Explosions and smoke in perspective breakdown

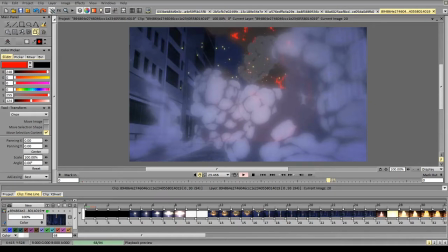Hi guys, it's Lysoul Breakdown. So, today we're gonna break down some explosions animation, mainly focusing on animating in perspective and animating smoke and explosions in perspective to be precise.
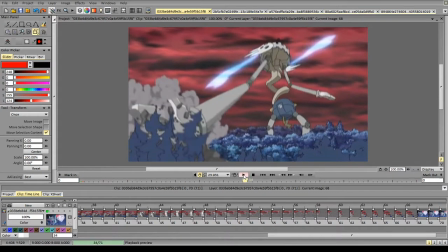So we've got some clips from Solitaire. So probably get a start from this one.
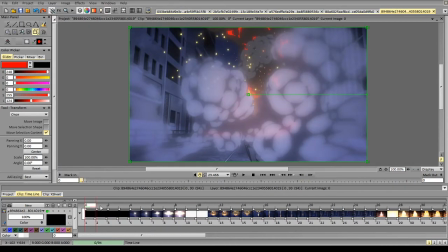This one shows quite well how the masses and everything goes in perspective
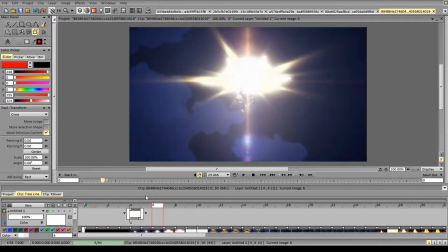and how we can observe all the different stages of the explosion.
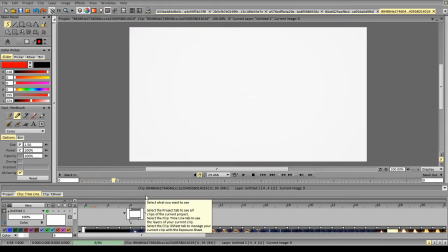So the most important thing, is the build-up.
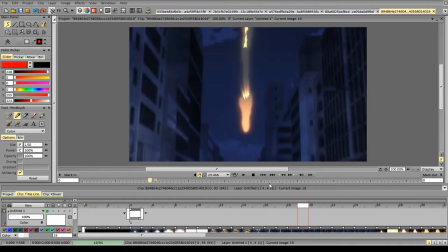So it starts with the smoke and a missile essentially going to the ground.
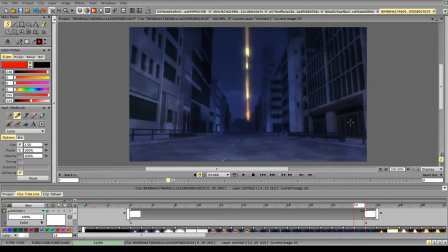Then we have our hit. So 1, 2, 3.
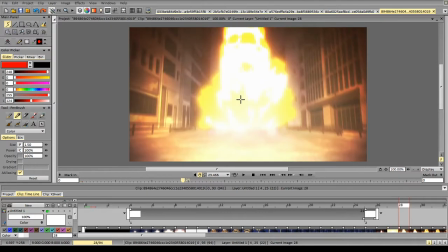The flash for 1 frame. Then we've got 2 frames of the initial shape plus the camera shake.
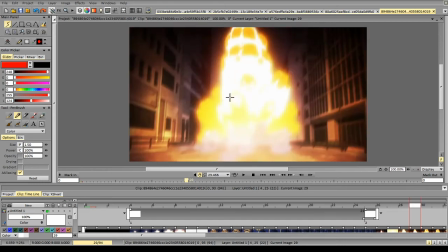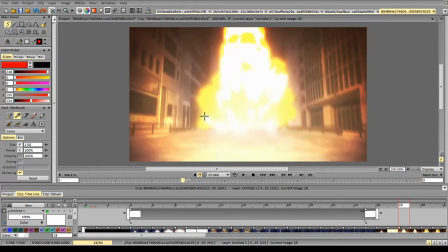Okay, no, I won't do a YouTube intro.
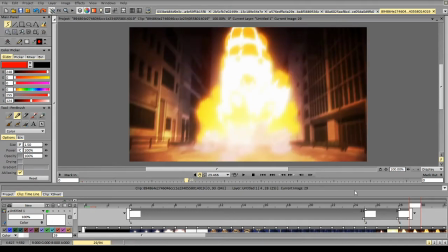It's not the time yet. So, and you already can notice that the shapes are volumetric. So you can see that we have the oval shape
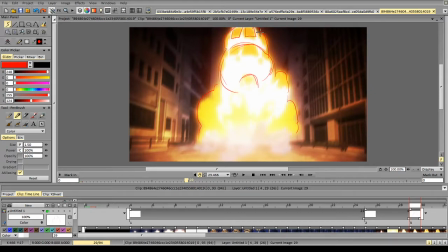and all these shapes are going across the form. So it's very important to keep this like related to overall form, and you can see that even if it's blurred out,
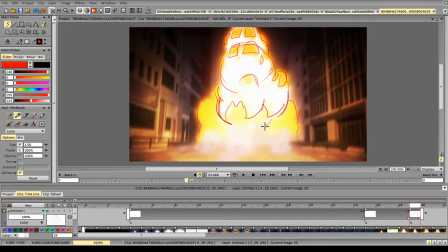you can see that it has overall shape here and that it implies volume. So it implies volume, so every line here implies some kind of volume
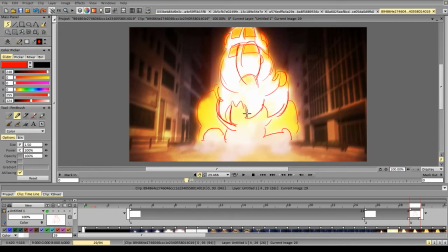and they are positioned in a way so they imply a curve, and a curve applies around it spherical object. So if we just do like circle scene,
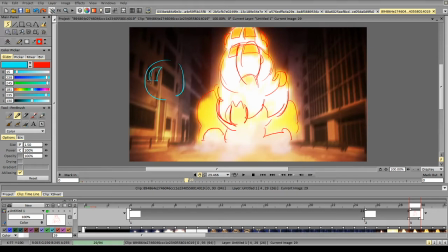it doesn't have volume yet, but if we do this one already, it has volume. And if we add more scenes on top of that, like this is smaller, this is bigger,
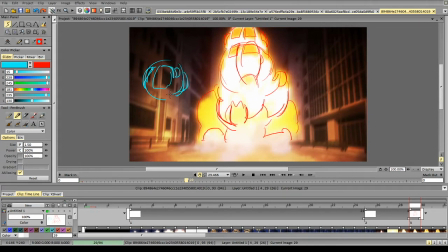this is like that, it already has the volume. And if we add on top of that, and again implies volume, then you see I've implied this shape, this shape, this shape.
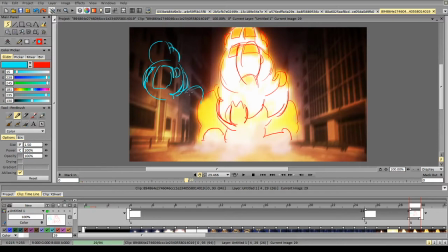So if we add something like that, again we can add a form to imply the volume. So what is the direction of this shape? Okay, now I've had this implied form and it adds the direction to this shape. So it is rotated in that direction. So this is the angle.
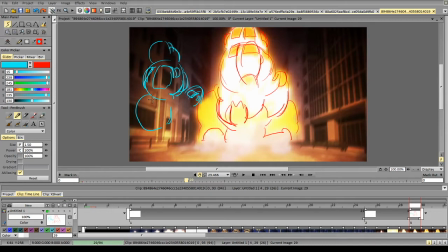So if I draw this circle, we still don't know what part or which way it's facing. But if we add something like that or something like that, we know that it's facing the camera.
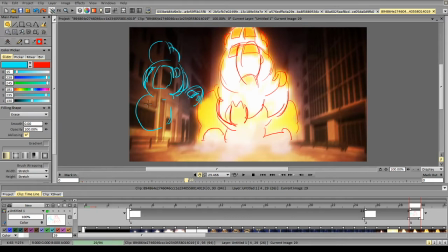And for example, if I add forms like that, it's facing away from the camera, and so on. So depending on the details you put on the form, you imply different volumes and the direction of the volume.
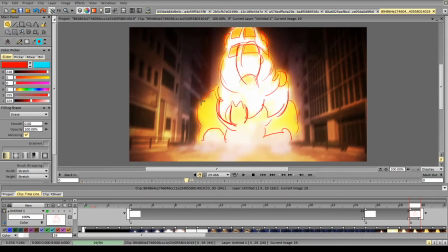So you can just do a couple of forms, a couple of lines on top, and that will actually change the direction of the form.